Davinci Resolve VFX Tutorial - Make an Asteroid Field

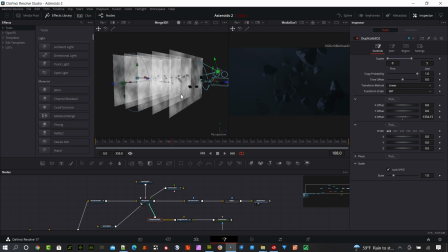So that gave it some different depth and reflection of the rays. And so looking at it head on, it just kind of looks like a diffusion of fog, and it's picking up that light.
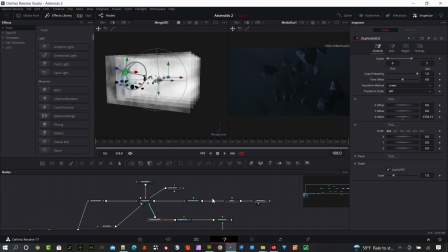And then from the side, you can see it's just planes there basically. So like I said, there is a light in the background here. That's this one.
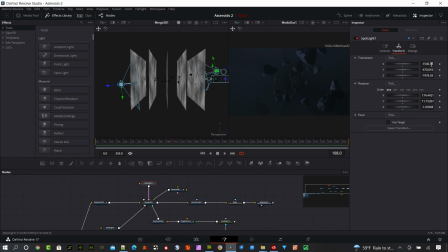And if we look at it, you know, I have it back in space and just positioning it to provide some light for the camera. And I did provide a little bit of a blue tint color to that. And that's what you can really see in the scene, is that blueness.
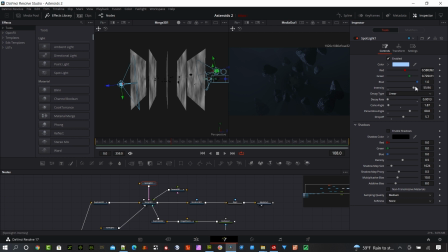So the decay type, I wanted to use a linear. I bumped the intensity quite a bit up, 55.94, and added some drop off, and made a pretty big umbrella there for that diffusion and a really low decay rate. And that's about it for that light.
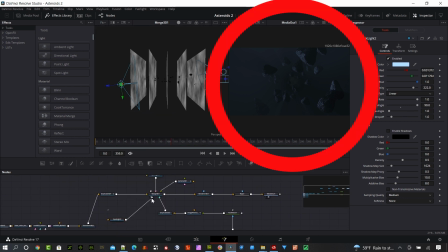And the second spotlight, let me pull that off and you can see it, is the one here by the camera.
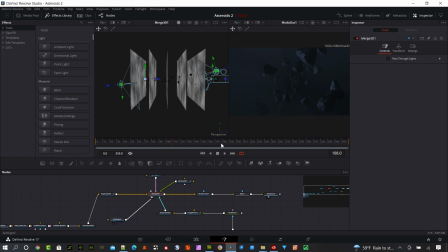And this is to add a little bit of light to the front of those asteroids. And you can see this one actually used a higher intensity there, 222. As I'm trying to shoot some light further back into the scene to look at some of these asteroids further out in space.
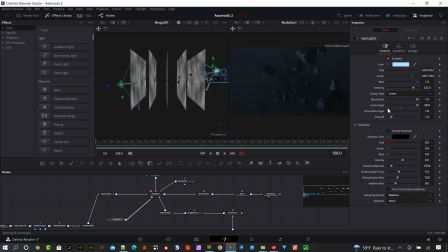But I did have a lot larger decay rate, and the cone angle was also bigger, and the drop off was set down way down at 1. The umbrella was also set at 1. So it's kind of more a narrower light passing through there. and I matched the color of the first light just to be consistent.
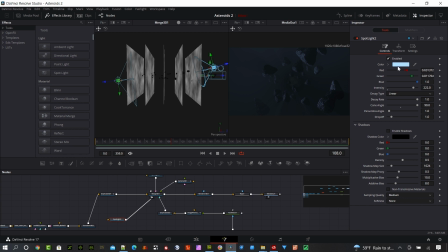And I think it looked really good with the scene. I tried some different colors, and this looked a lot more natural to me for the scene itself. I added a camera. And you can see if we watch this camera, it starts back in the scene.
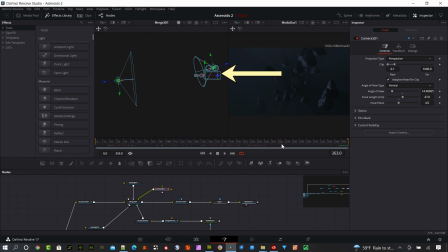And then it's going to move into the asteroid field and pass through the first set of fog screen here. And so that animation was applied into the transform. You can see that Z value just changes throughout the scene.
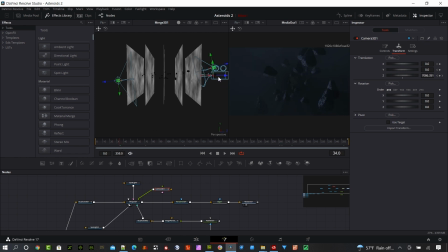I don't want to make it move too much. It's really moving slow. Just keep that in mind. I don't want to pass through really fast. Okay, let's look at the fog now. And all I did was I added a background, and that's this node right here. And then I added a fast noise.
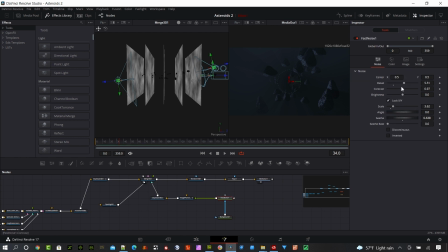So the background went into the fast noise, and I adjusted some settings slightly and made the scale a little bit bigger than the default. And I didn't do any animation on the C. There's no rate there. I did just kind of change the C just because I didn't like the original look.
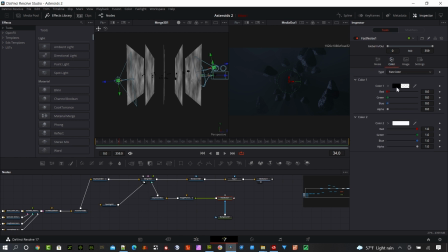And there's no color on this. It's just default, basically black and transparent. So this background node, as you saw, this was black.
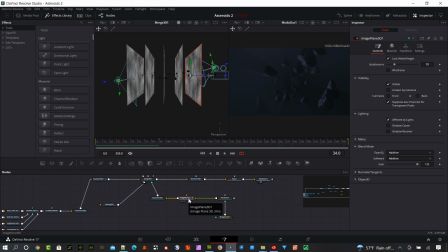And then with this image plane, basically this is a billboard, so it is an image plane 3D right there. And I just piped in that fast noise image into the image plane and positioned it at the start here. This is the original plane right there.
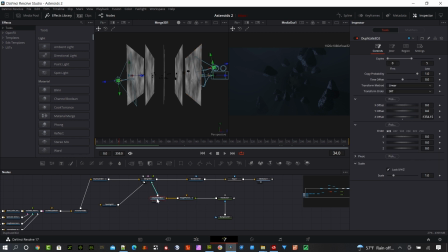And then I created a duplicate 3D and I moved it back in the Z direction with 5 copies total. That includes the original image plane. And then I have a Z offset here about 1354, and that moved it back in space there.
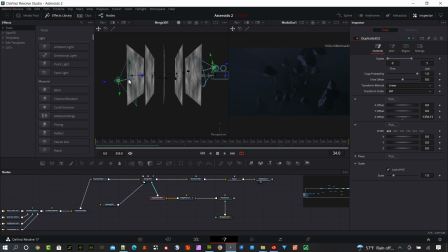What I basically did was cover the extent of the asteroid field. You can see the back one is just beyond the last set of asteroids, and that's really what you want.
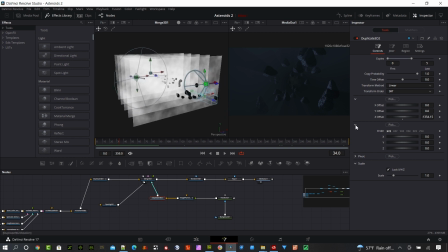You want some one more last diffuse screen in the very back there. Okay, so to finish out the scene, we add a render 3D. And I used the camera that I had set up for my rendering.